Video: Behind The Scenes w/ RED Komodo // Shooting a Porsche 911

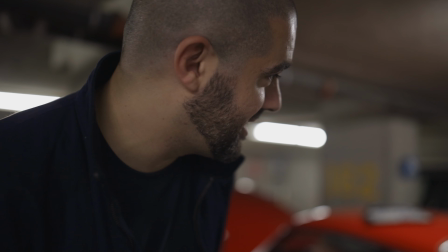(0:03) There's no way this is going to happen today. Oh, fire!
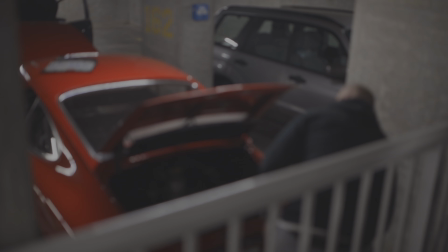Welcome back to The Glass Eye, and hello to all the new subscribers.
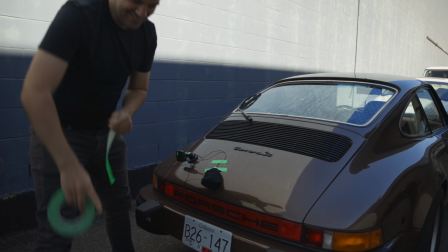(0:17)
There are several questions in the comments about lighting, audio, sound design, music, and we'll get to all those in this video. And the camera review will be a separate video. But before we get into all that, we're going to take a couple steps back to the concept. A mistake I often made when I was starting out, and I still make sometimes, is there's like a cool subject,
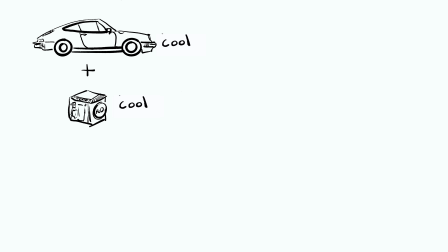(0:35)
like, you know, Porsche, and you got a cool camera like a RED and you got Peter who's kind of a cool character. So you think, okay, well, I'll just show up with a camera and shoot some stuff and it'll turn out pretty cool. You really have to go in there with some sort of an idea, some sort of a concept or narrative. And it doesn't have to be complicated. It just has to be something. In this instance, it was exploring sort of the process that Peter goes through from looking for cars, constantly looking for cars, and he puts money and effort and everything into these cars and then eventually you have a finished car that you can drive.
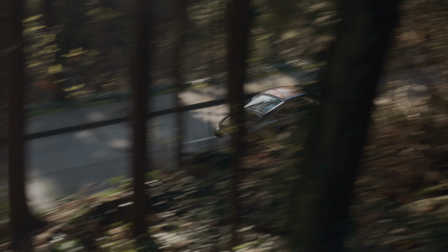(1:05)
So that's how simple it needs to be. Look for car, repair, drive. And I wanted the mood to kind of match the cars, which is a very visceral experience, right? The very analog experiences. So from there, you make a shot list. And I knew there was six different types of footage that I wanted to capture.
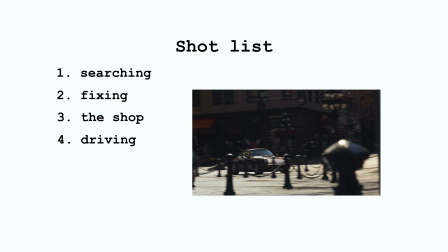(1:20)
The search for the car, fixing the car, the shop environment, driving the car, a video portrait, and recording all the audio. One of the best pieces of advice I got on planning for a shoot is setting all these limitations for yourself. It was from Chivo, from Revenant. He didn't tell me personally. It's just I read it in an article. You know, there's this temptation to take all your stuff.
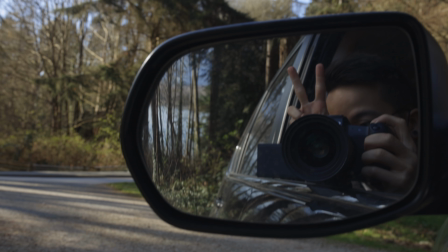(1:40)
I'm gonna take all my lenses, all my lights. But this was a bare bones crew. And so I said, okay, I'm just gonna take one lens.
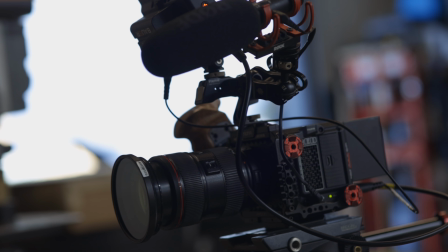(1:47)
The EF 24-70, EF 2.8, it's all I'm gonna use.
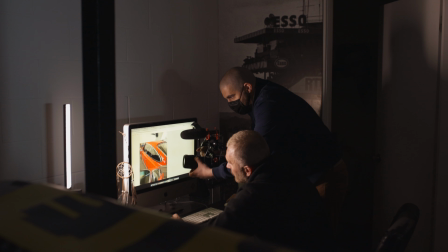(1:50)
With the exception of the computer scene, I used the 100 mil macro just for his eyes and the computer screen, but everything else was shot in the 24-70. And again, that eliminates sort of a hassle and a feeling of overwhelm on the day of the shoot. And we only had one day. The next limitation that I imposed on myself was lighting. I could have brought, you know, my Aputure 300D, but that thing's a pain.
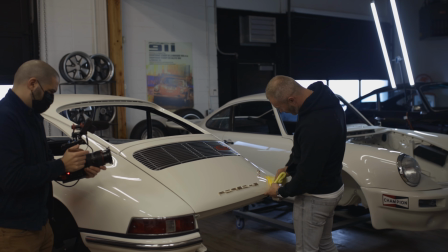(2:10)
You got to put a saw. So forget it. I'm just going to bring my Quasar tubes. There's two Quasar tubes and this little stick light that I have.
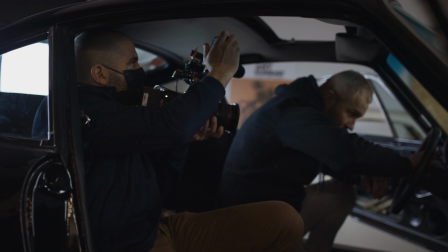(2:15)
That's all I'm going to bring for lights. And the rest I'll have to figure it out on the day of. And then as far as camera movement, I also thought, you know what? Let's just stick to handheld for pretty much all of it. There were a couple of slider shots where I dollied in. And then I think maybe one or two gimbal shots while we were driving. and it kind of lent itself well to that sort of visceral analog feel that I was going for because we're going for that moody look I was often just backlighting the scene and so I that's what I use the quasar tubes for the only times I really use lighting so the video portrait was one so I just had that set up to kind of create a Rembrandt kind of lighting on Peter's face there were a couple shots in the
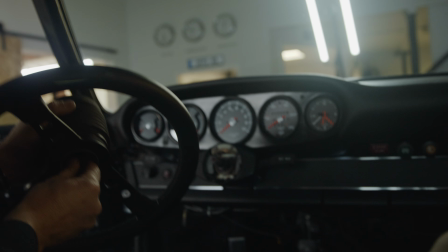(2:56)
shop where I use the the quasar they're actually right here I used the quasar tubes for backlighting the scene,
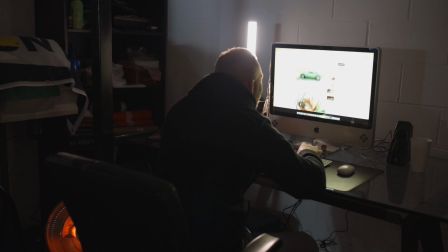(3:04)
and then I used a little stick light when he was on the computer. Again, we just killed all the lights, and I used that to make it kind of really dramatic and moody. Because I didn't bring too much lighting, it was a matter of finding what was available in the space and then working with it.
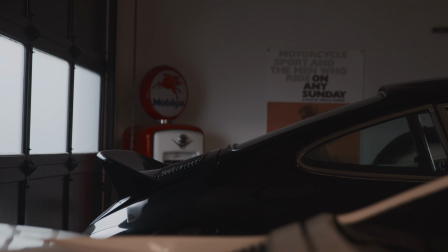(3:16)
A great example of that is the windows on the garage were sort of like frosted. So what I did was just killed the house lights, and you had this like diffused light coming in from there backlighting these 911 shells that were sitting there. Then you'd see these like beautiful silhouettes of that iconic 911 shape like the fenders and just the body and Sort of the extent of it with the lighting. I hope that answers the question Audio was obviously really important in this video, especially with a Porsche 911 an old one they have such an iconic sound I wanted to record the sound myself.